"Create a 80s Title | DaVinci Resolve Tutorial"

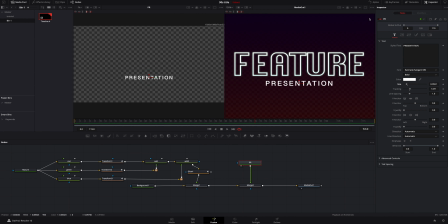[12:23]
It is definitely way too big. So we'll do it right about there. Let me click one screen so I can see a little better.
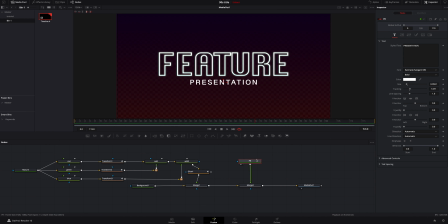[12:30]
I'm gonna move this up. You can do the same thing again. You can do a transform node if you would like. That way in here, you can mess with the size as well. But I think that looks pretty good. Let me bring these up a little higher. We're gonna do the same thing. We're gonna add a glow to this by looking for glow.
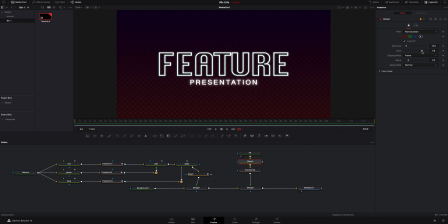[12:51]
Add that in there. I am gonna turn that down though, because I don't need it quite so poppy. Just enough so it kind of matches it. We're gonna do the opposite so it's not the outline. It's just an artistic taste. You can click on here and you can do the same thing.
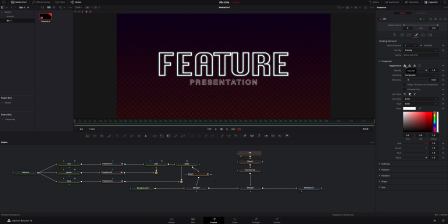[13:06]
You can have an outline. I personally don't like that. I don't think it looks very good. It looks too similar. So we're gonna leave that the way it is. We're gonna drag over here to right about 46 frames on mine.
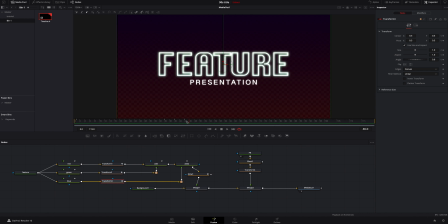[13:23]
And again, you can click on any of these transform nodes and see kind of where your keyframes are at to know where you want this to come in. We're gonna go ahead and click on the presentation node, and under here, under the shear, I like to make it just a little bit offset because I think it looks more 80s and 90s.
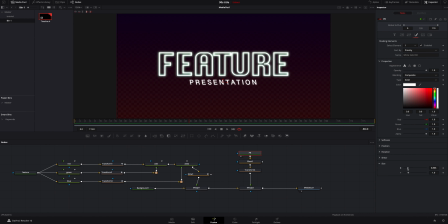[13:39]
And I think that looks pretty good. Under the size, we can turn this all the way down, which is what I did on mine. I'm gonna hit Command Z to forget that. I am gonna go ahead and add a keyframe here. And then I'm gonna go over, let's say to 54 frames, and we'll add another keyframe.
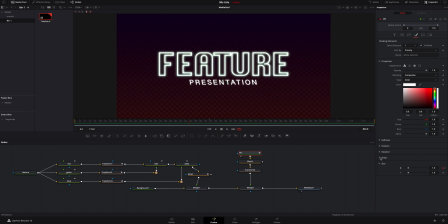[13:58]
I'm gonna go back to the 46 frames where I added the first one, and I'm gonna turn this all the way down.
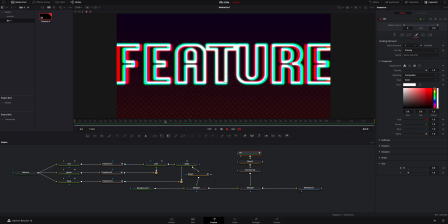[14:04]
Now if we play that through, it pops up, and I think that actually looks pretty good.
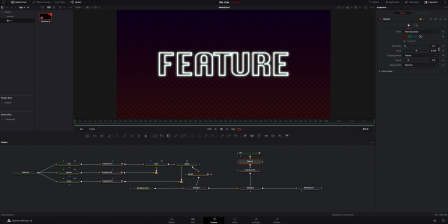[14:10]
You can also do the same thing if you want. You can have the glow start less and pop more. We can add a keyframe here again, go over right here real far, and we'll add another one. We'll go back to the middle one, and we can turn the glow up quite a bit.
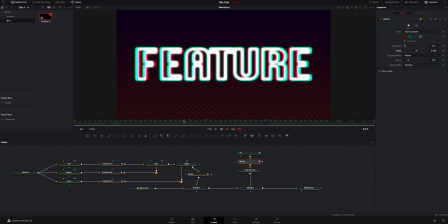[14:30]
That way it kind of just has this 80s, 90s vibe to it, and I'm digging that right there.
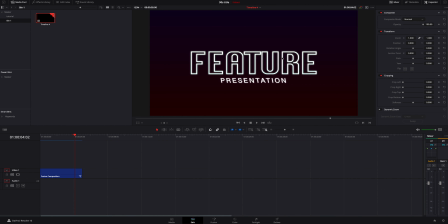[14:36]
You could actually change keyframes at the end and you could have the text actually pop towards the screen the same way, But I like personally just doing the cheesy fade in and fade out, because that's really what it was when I was growing up. It just kind of faded on the screen.
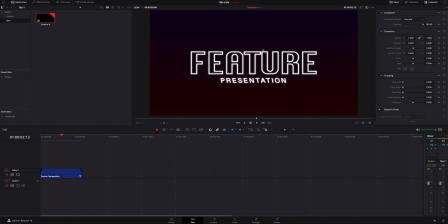[14:53]
Add some really vintage sound effects, and then that VHS effect on top to make it look more old and aged. And you've really got a cool effect. There you go, guys. That's how to make a 80s/90s vintage looking title. I will be making a tutorial that'll be coming out very soon on how to save these as multiple different styles. There's just so much information in that. I can't cram pack it in this video with it not being too much on this video specifically. So definitely keep an eye out for that. If you guys are new here, consider hitting that subscribe button, tagging along, hit the bell notification so you don't miss any of my new videos. Give me a like, drop a comment below. Some new videos you wanna see coming out. Peace. I'm the Iron Giant. You guys are amazing. I'm out.